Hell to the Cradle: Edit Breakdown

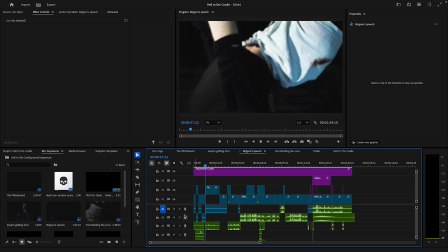16:29 But cloves are a lot easier to do with Foley than they are with anything else like guns and that.
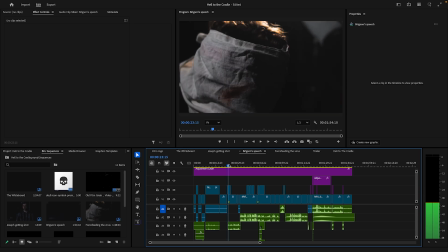16:40 So a concern I had to begin with, I'm switching between a wide angle lens and a 50mm lens.
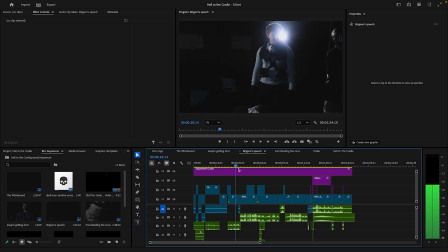16:44 Like these shots are 50mm and then these ones are the wide angle lens. And you can see there is a lot more visual noise because the aperture is a lot smaller, so it doesn't look as crisp.
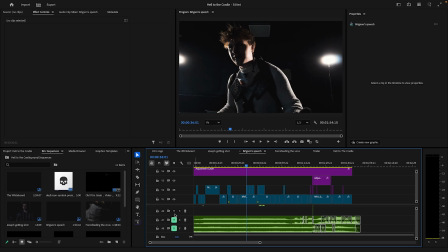16:57 But I'm still quite satisfied how it came out. I mean, I can't do much about it to be honest with you, but it's fine. Nothing super special here with like the editing. Again, it was just kind of like I was following the storyboards quite strongly. Because I'm quite strong with sticking to like storyboards and that.
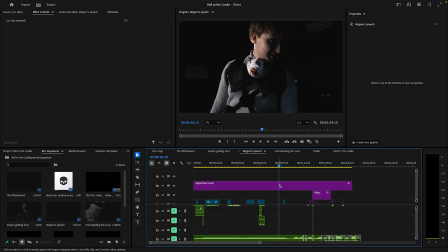17:17 But yeah, again, for the most part, this was really simple to just kind of put together. There was no kind of like major things I had to change about any of these shots.
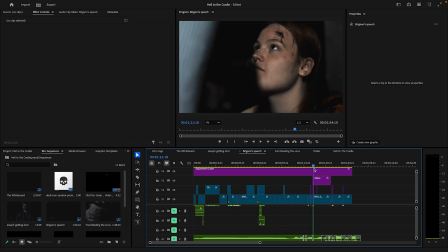17:24 It's really when we get to these shots over here where shit gets weird. So here we have a bit of a title drop, a bit
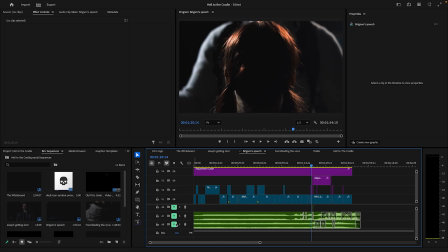17:37 of a kind of like stick it to the man moment, but as you can see, it doesn't go well for her.
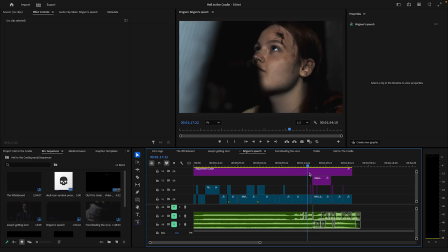17:43 So a lot of work went into just from here to here, like so much work.
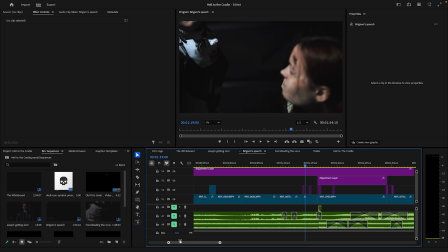17:49 It was insane. Because this is where, again, like influence in that feeling film kind of idea came in.
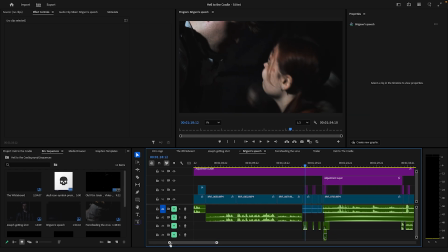17:55 You can see here, we've got our patented micro jitters to start us off. And then yet again, on the clip itself, we have keyframing for the actual motion of the screen.
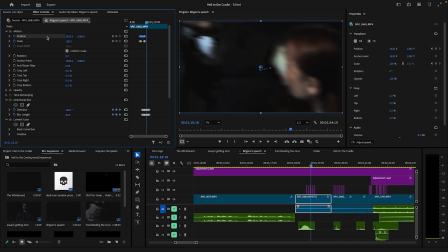18:05 So it punches in for a second and moves around. You can see here it's the tracking of it. And yet again, it's a realistic motion. It's not just all over the place. It's actually following with it. So it's kind of starting from there, and it's like following to the left and then back around, recentering itself.
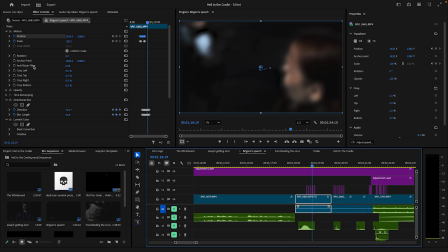18:18 Emulating how you track it in real life, really. But the thing is, I always say is like digital effects, like digital zooms, digital movement is not like a way to fix stuff you missed in actual filming.
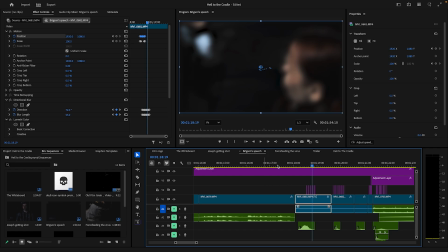18:31 It is sometimes, obviously it is sometimes, but in the case here, it's actually more of a different aesthetic. It wouldn't have been the same if I'd done it physically in a way. And yeah, again here, we've also got additional direction below that changes direction to, like goes from minus 72. Usually the pattern was left, right, like minus 40, then minus 70,
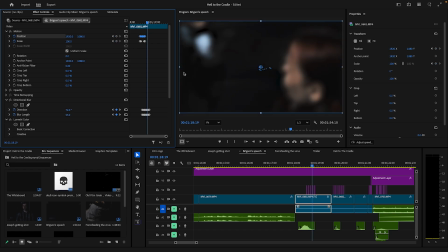18:50 but sometimes I would do like minus 120 and then minus 40 to make it a bit more different. And yeah, again, this shot here, again, we use this kind of micro jitters, and it just works. Without it, it just feels a lot more kind of like. I mean, it doesn't change too much there.
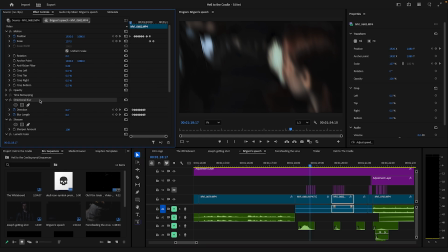19:06 But if we were to delete the directional blur, yet again, it just kind of like not a lot. Just doesn't give you a lot. The directional blur really just adds proper subtle impact.
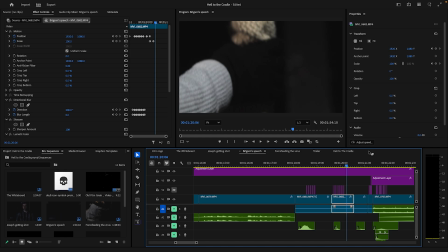19:22 It's like bam. Because again, we didn't have the most time to properly make it look like she's hitting him hard.
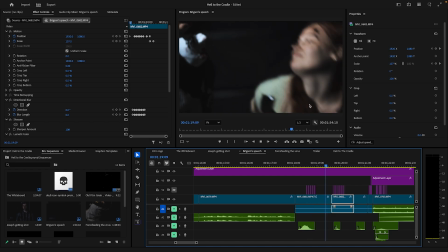19:31 So this kind of makes it feel a bit more convincing, really.
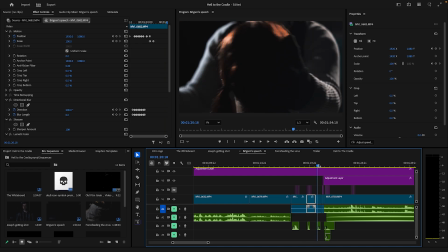19:35 The philosophy of the editing here, I took a lot of inspiration from Arcane, because Arcane often has a thing where it's like how it sets up one punch. It's got like the setup, so it's pulling the arm back, then it shows like she basically, like for example, the character Vi has like this mechanical fist.
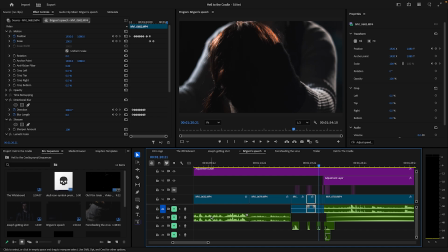19:49 It's like the pulling back, the setup. You see the steam come out of it. You see the dial like charge up, and then it's a punch.
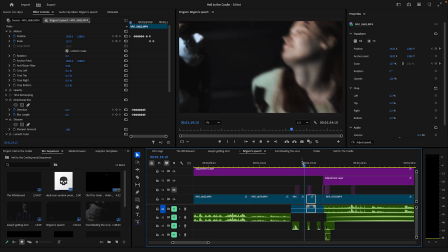19:55 And I really wanted to take that philosophy when I'm editing, where it's kind of like It's like first grab, and then bang, and it's not even like straight away bang.
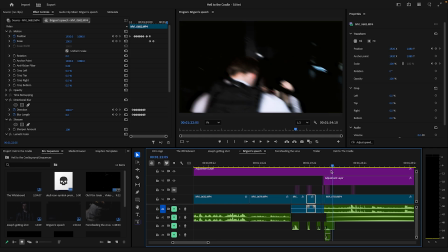20:03 It's like a punch in shot first and then a hit, and that's kind of the editing philosophy I took, was like to
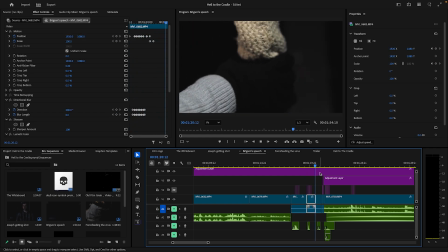20:09 double down and really kind of add these like impact sections.
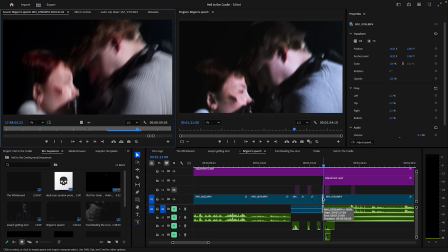20:14 Even like this shot is like, this single shot is 0.05 seconds long, but it works.
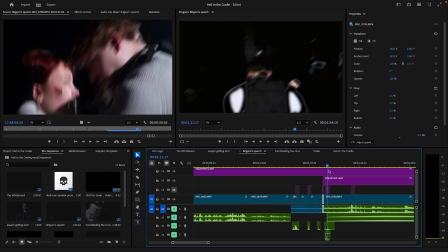20:20 It just adds something to it, having that very brief move in. And yet again, you can actually see here it resets his head again.
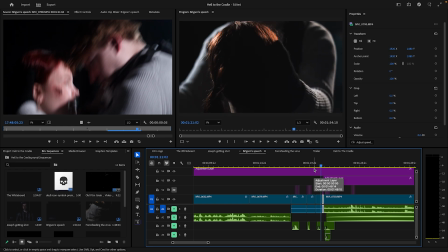20:26 Like that's called like rubber banding editing, I believe, like where you basically show it once and then you show it again.